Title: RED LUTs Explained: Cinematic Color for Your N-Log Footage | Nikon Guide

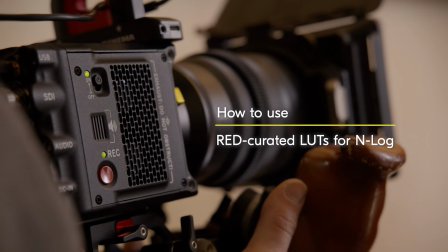(0:00)
The red curated LUTs for N-Log are designed to replicate the signature film-like look of red cinema cameras.
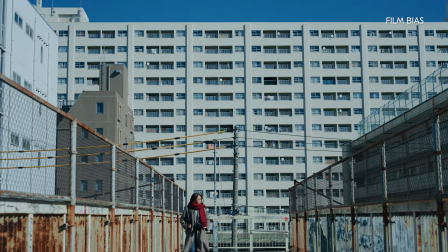(0:09)
By applying them to N-Log footage, you can easily recreate a cinematic atmosphere.
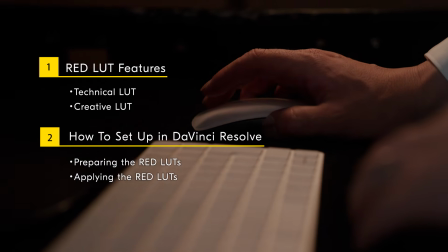(0:18)
This video introduces the features of the red LUTs and how to set them up in DaVinci Resolve.
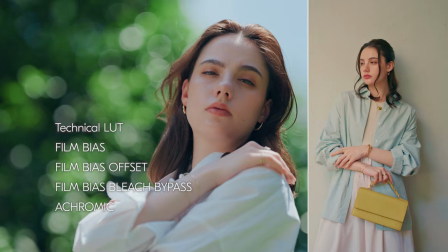(0:26)
The red LUTs introduced here consist of 5 types of LUTs.
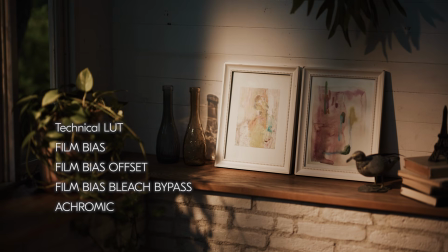(0:32)
We'll take a look at the characteristics of each.
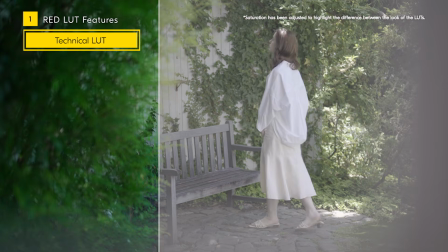(0:38)
First, we introduce the technical LUT. This LUT converts the flat tones of N-Log to Rec.
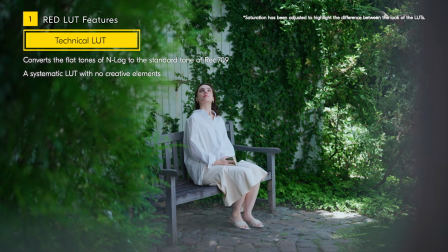(0:45)
709, the standard colors for video. It's a technical LUT without any creative elements.
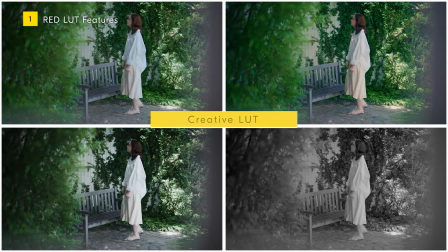(0:54)
Next, we will look at the creative LUTs that add character to the look of the video.
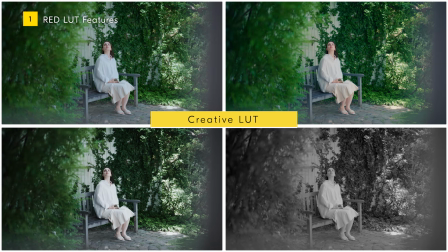(1:01)
There are 4 different creative LUTs, all of which replicate classic film looks.
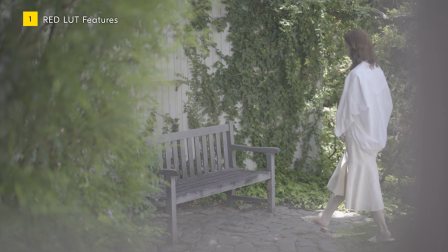(1:07)
The most standardized creative LUT is film bias.
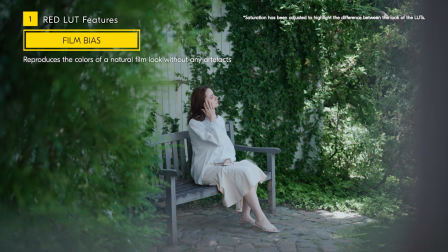(1:11)
This is a LUT that reproduces a natural film color look without any artifacts.
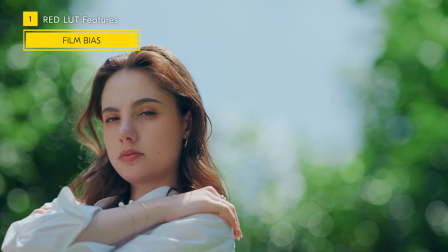(1:19)
For example, when used in daylight conditions, it brings a sense of clarity to the footage and produces clean, crisp colors.
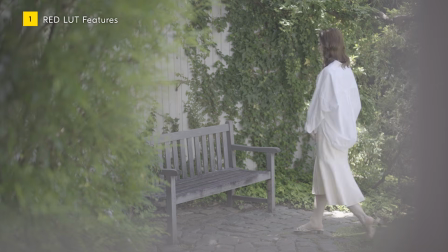(1:29)
Next, we'll introduce film bias offset.
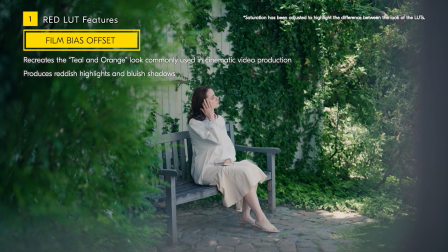(1:31)
Film bias offset is a LUT that recreates the teal and orange look often used in cinematic video production. It's characterized by reddish highlights and bluish shadows.
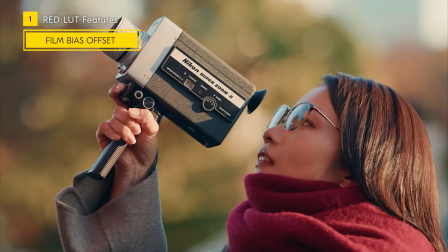(1:45)
In daylight conditions, rather than the clean look that you get with film bias, this LUT adds warmth to the midtones and highlights.
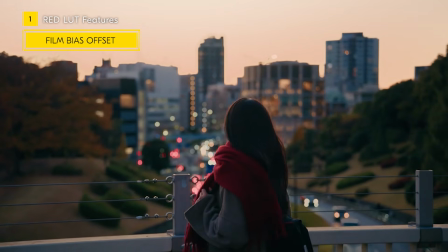(1:54)
For example, when used in the orange light of sunset, it can create a rich and atmospheric feel.
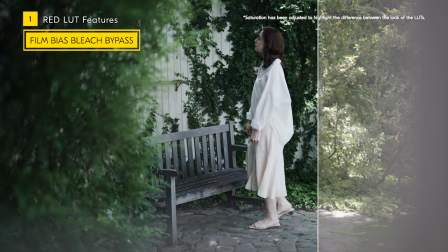(2:03)
The next one is film bias bleach bypass. Bleach bypass is a term used to refer to a special film development process
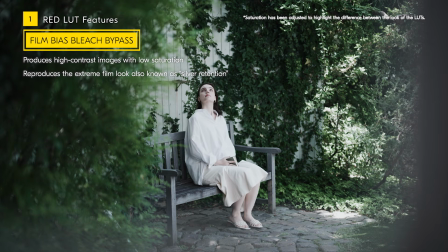(2:11)
called silver retention that produces high contrast images with low saturation. Film bias bleach bypass is a LUT that reproduces this extreme film look.
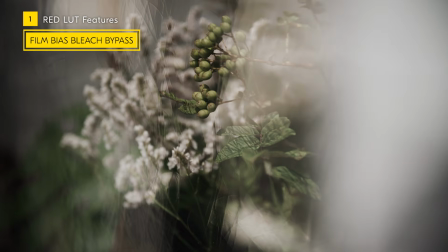(2:23)
This solid bleach bypass look is often used in films with serious content.
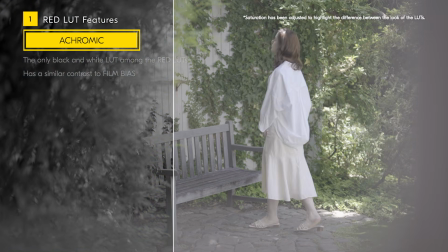(2:31)
Finally, we will introduce achromic. Achromic is the only red LUT that is black and white, without color.
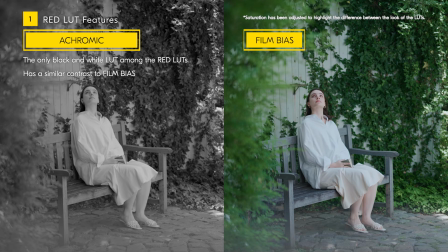(2:39)
If you compare its contrast to film bias as a test, you will see that it has a similar atmosphere.
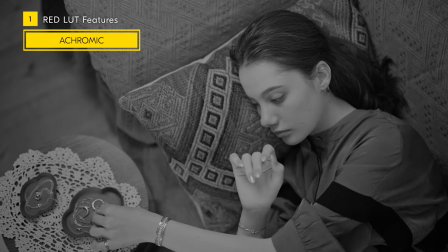(2:47)
Red has also developed monochrome sensor cinema cameras in the past, and the achromic shows Red's strong commitment to black and white expression.
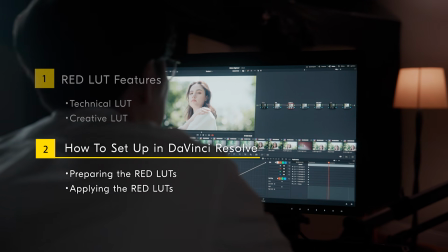(2:58)
Next, we'll explain the steps for applying the red LUTs during color grading. First, let's set up the project settings in DaVinci Resolve.
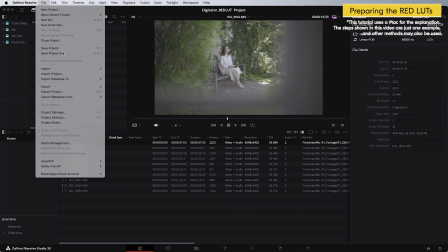(3:10)
First, open Project Settings from the File menu in the menu bar. Then select Color Management. Set color science to DaVinci YRGB. Timeline color space to DaVinci WG Intermediate. And output color space to Rec. 709A. Select Tetrahedral for 3D lookup table interpolation and save the settings.
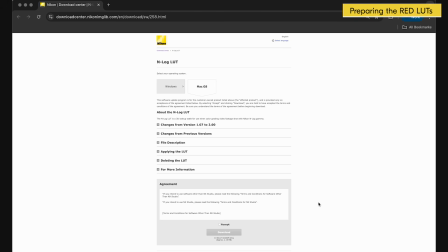(3:45)
That's all for the project settings. Next, we'll load the red LUTs into DaVinci Resolve. The red LUTs can be downloaded for free from Nikon's Download Center.
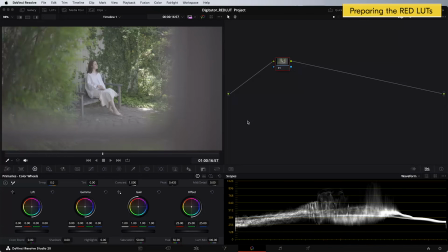(3:59)
First, open the LUTs tab, located at the top left of the color page.
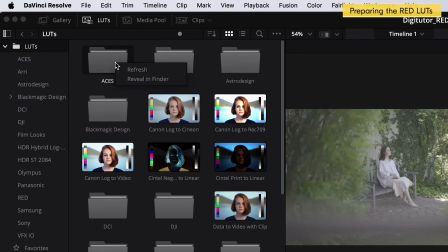(4:05)
Right-click on any LUT or folder in the list and select Reveal in Finder.